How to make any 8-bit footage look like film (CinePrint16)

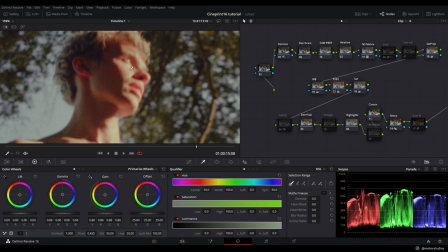4:09 I don't think those are words, but that's what I'm gonna say.
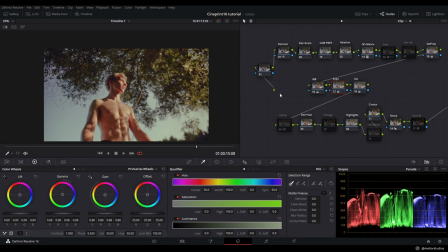4:12 Those reds and pinks, of course they're too much, but obviously we can use tone curves to kind of reduce those later on.
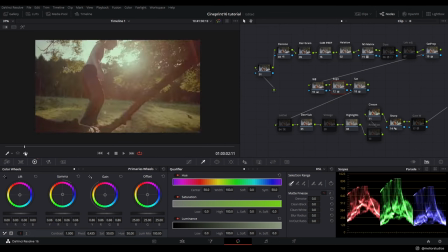4:20 So the next thing we're gonna do, which is a big thing, really kind of you should be doing this first, is white balance.
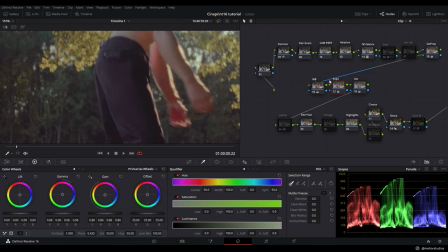4:26 And as you can see, you have the famous Sony magenta hue, which is kind of annoying, but you can get around it very easily with this white balance. So you're gonna go to offset, which is right here. Oh, great, that's a great circle.
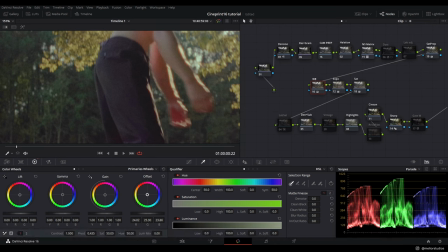4:42 And then we're just gonna push this towards the green and the yellows. And as you can see, that's already so much better.
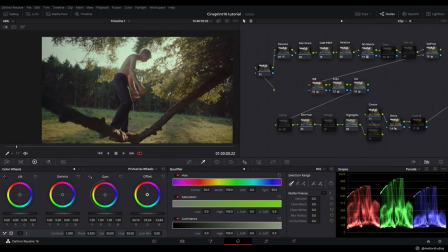4:51 So if you zoom out, and then we do, so that's before, a SAFTA might be a bit too green, so you can move it towards the warmer hue a bit. So that's good. So that's before and after.
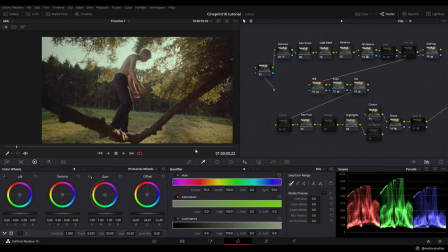5:09 It's a very subtle change, but it just gets rid of that magenta hue before
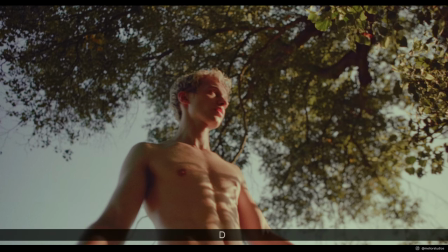5:14 the white balance doing, and then after the white balance, and you can already see a big difference.
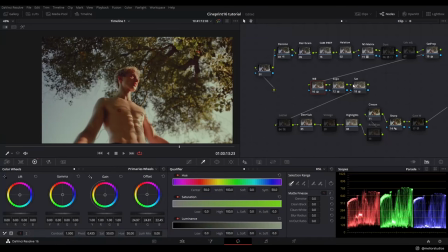5:19 So we're literally, essentially, we're almost there. So the next thing we're going to do is press Alt S to make a new node, and what we're going to do is we're just going to add a bit more warmth to this. So we're going to go to gamma, and we're just going to drag this towards the warmth,
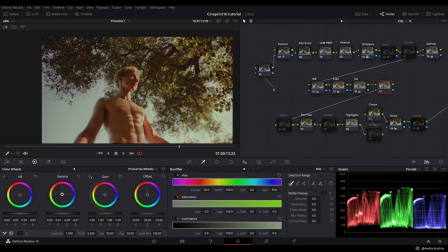5:35 not too much, just very slightly, just to give it a bit more of a warmer feeling, like that. So that's before and after. It's very slight. So one more thing that we're going to do is show you how to create almost that softer, glowy look to this.
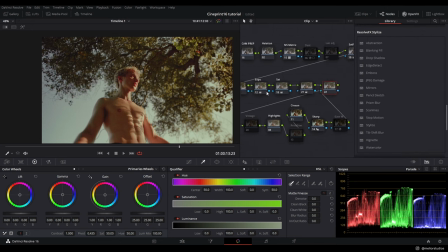5:54 And it's a very common thing that is done if you're not using a promist. We do have a promist, but for this we didn't use a promist. So what you can do is you can go through the OpenFX and find glow. So if we find glow, there we go, and you just drag it on top of the node.
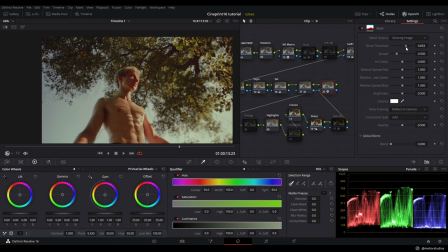6:08 And what you're going to do is go to shine threshold, and you're just going to increase this little by little until that sky is kind of illuminated a bit. So what we're going to do is increase the spread just so it's not too saturated in one area.
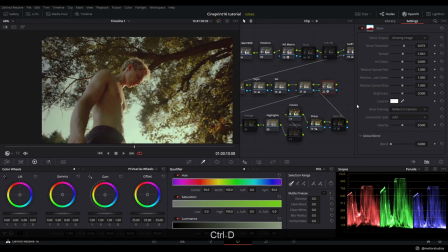6:24 And that's kind of good. We're happy with that. Before, after, you kind of get this nice little glow.
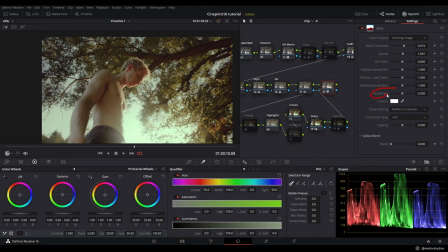6:30 That might be a bit too much. You can go into brightness over here, and then you can just reduce the brightness a bit. For us, this is still a bit, this might be a bit too green, so we're just going to go to white balance and then just lift that up towards the reds a little bit,
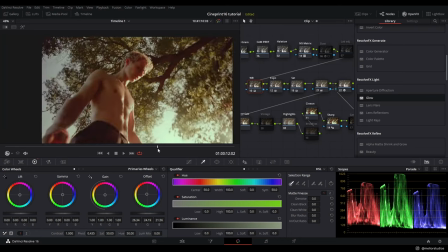6:47 just a tiny bit, just to kind of give that warmish kind of feeling.
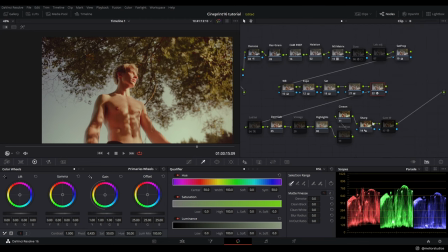6:53 We do apologize for the fans of the laptop, it's going a bit crazy. So the next thing we're going to do is change the color of the leaves of the trees, just so you get a bit more separation from him and the background.
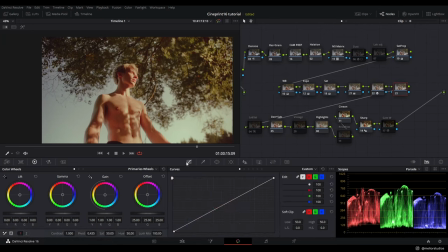7:08 So we're going to make another node, and then we're going to go to the curves adjustment, go over to the hue vs hue, and just select the leaf, and you're going to get this little notch that appears,
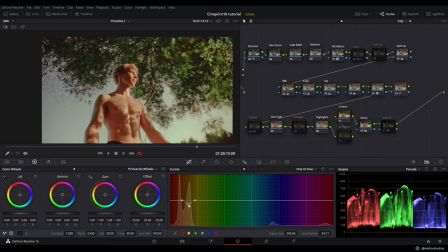7:20 and you're just going to move that down, I think. Yep, so down, and you can already see, so that's before and after, how much of a difference that kind of makes. You get that nice separation with colors, you got that nice contrast of orange and green, which works really well with images.
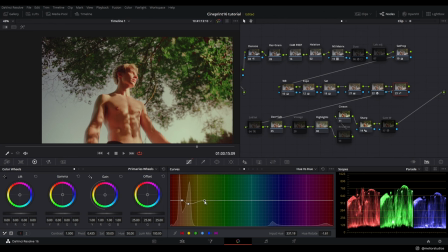7:36 And we're just going to move this across so you're affecting more of those yellows and greens. And then we're just going to drag, you don't want to drag it too much or it's just going to get a bit crazy. As you can tell, it is affecting his hair a little bit,
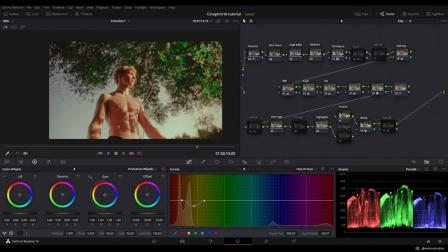7:49 but if you're not moving it too much, small adjustments are always key. And obviously for us, this is a bit too saturated, so you can go over to hue versus sat, and then again select these leaves, and then just move that down a bit.
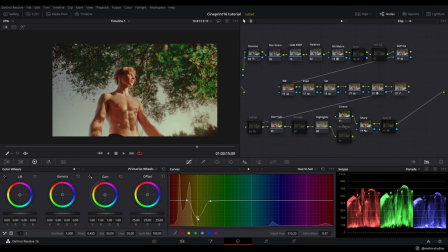Select. So that was before, and that was after.
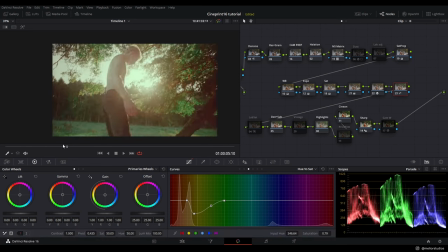8:18 So now the leaves have a bit more life to them. Some more green. It's pretty green, to be fair. Might want to reduce that to a bit less.
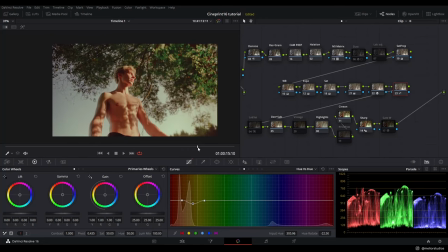8:31 Still kind of nice. So now you've got just that, just the separation is so much better now. So probably the last thing that we're gonna do is go to resin grain and adjust the grain.
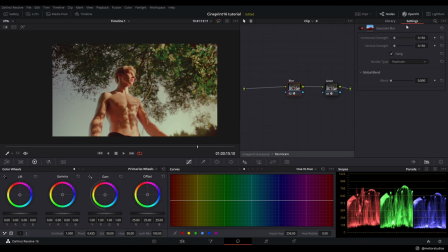8:44 You do have a blur node as well here, but if you go to open effects, if you don't want the blur kind of gives it a nice soft look. If I get rid of it, you know, it gets a bit more sharper, but 16mm film usually isn't the sharpest, unlike 35mm film.
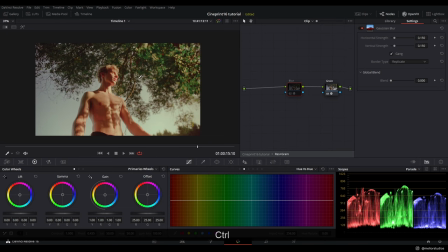9:00 35mm film is usually a lot sharper. Go down to 8mm, then it gets even less sharp. So the next thing what we're gonna do is turn that back on actually, and then go to grain. So we use 16mm archival. So you may not be able to use this if you don't have DaVinci Resolve Studio 16,
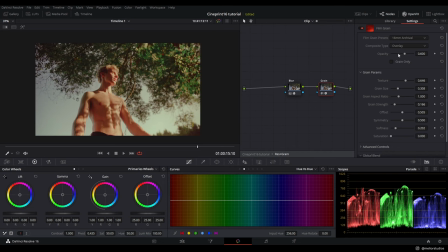9:17 but you can download overlays that you can put on top of this footage, which is a good way of getting over studio film grain that you're not able to use, if I explain that correctly.
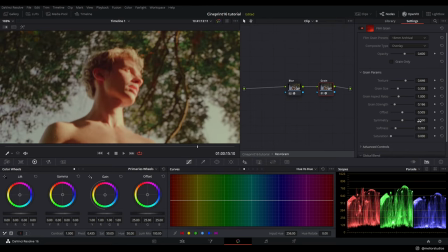9:29 So as easy as this, we're just gonna up the grain strength just by a little bit.
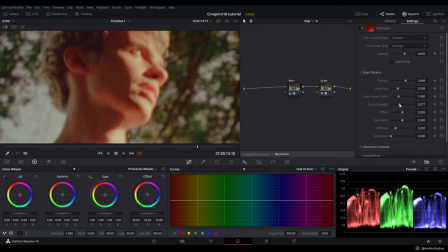9:34 So we're gonna increase the strength of the grain, and for us, we usually like the grain kind of big. So we're gonna increase the grain size.
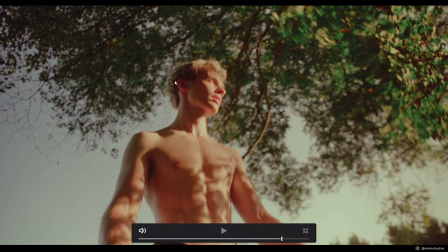9:43 With bigger grain, it just gives a much nicer texture.
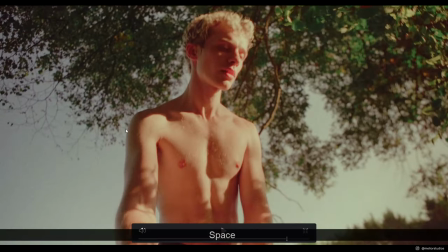9:49 You can see on his arm that the effect of changing the leaves kind of changes
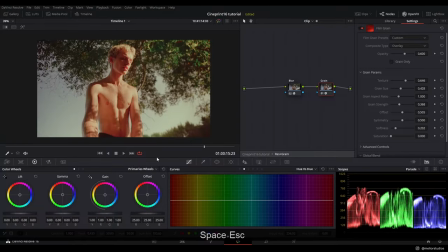9:55 the color of this bit of the arm, you can go in and quickly adjust that. So let's find a, it's really not that bad,
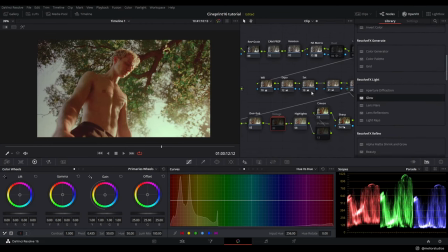10:03 but easiest way to fix is just go back into this node and you pull this away from the oranges towards that yellow. So it's affecting his arm a lot less.
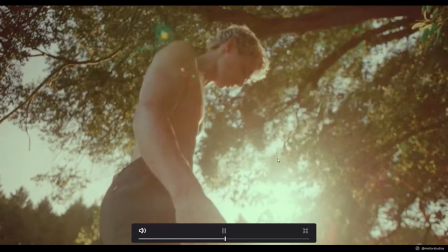10:16 Lovely grain, and you've got warmth that's been added now, and everything is looking a lot nicer.
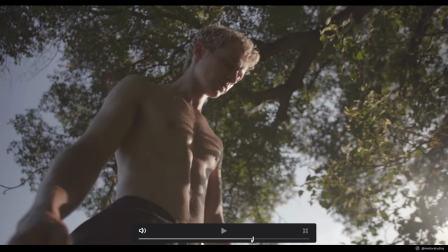10:22 So this was before just a very digital looking image to a nice, very filmic
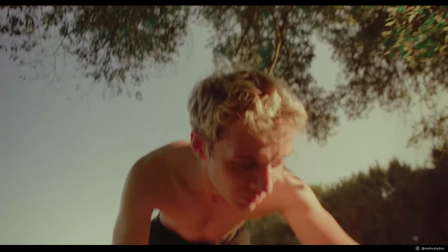10:31 looking image. It looks a bit different to how we did An Afternoon Alone, but the concept is very much similar.
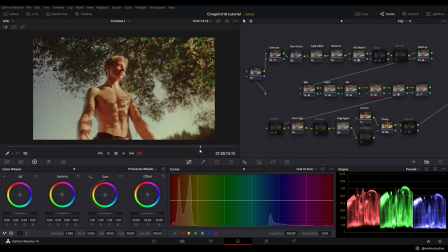10:38 So I hope you did enjoy this tutorial. If you did, awesome. If you didn't, I do apologize. I know the sound was a bit iffy and I probably got some of the terminology wrong, but this is how we kind of grade.
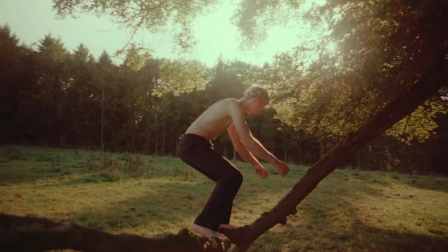10:49 And we just wanted to show this just very rawly and quickly, because it is a really quick process.
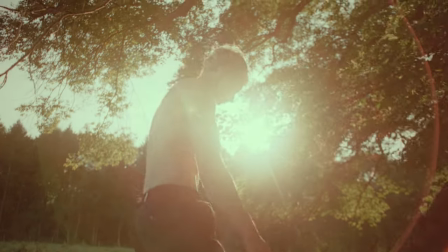10:55 Yeah, hopefully we'll have a few more of these tutorials coming up, some on digital, making more of a digital look.
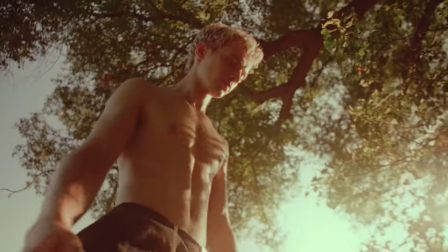11:02 Yeah, just quick workflows and things like that. So yeah, hope you have a lovely, lovely evening.
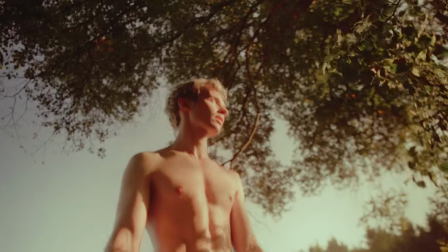11:07 Thank you.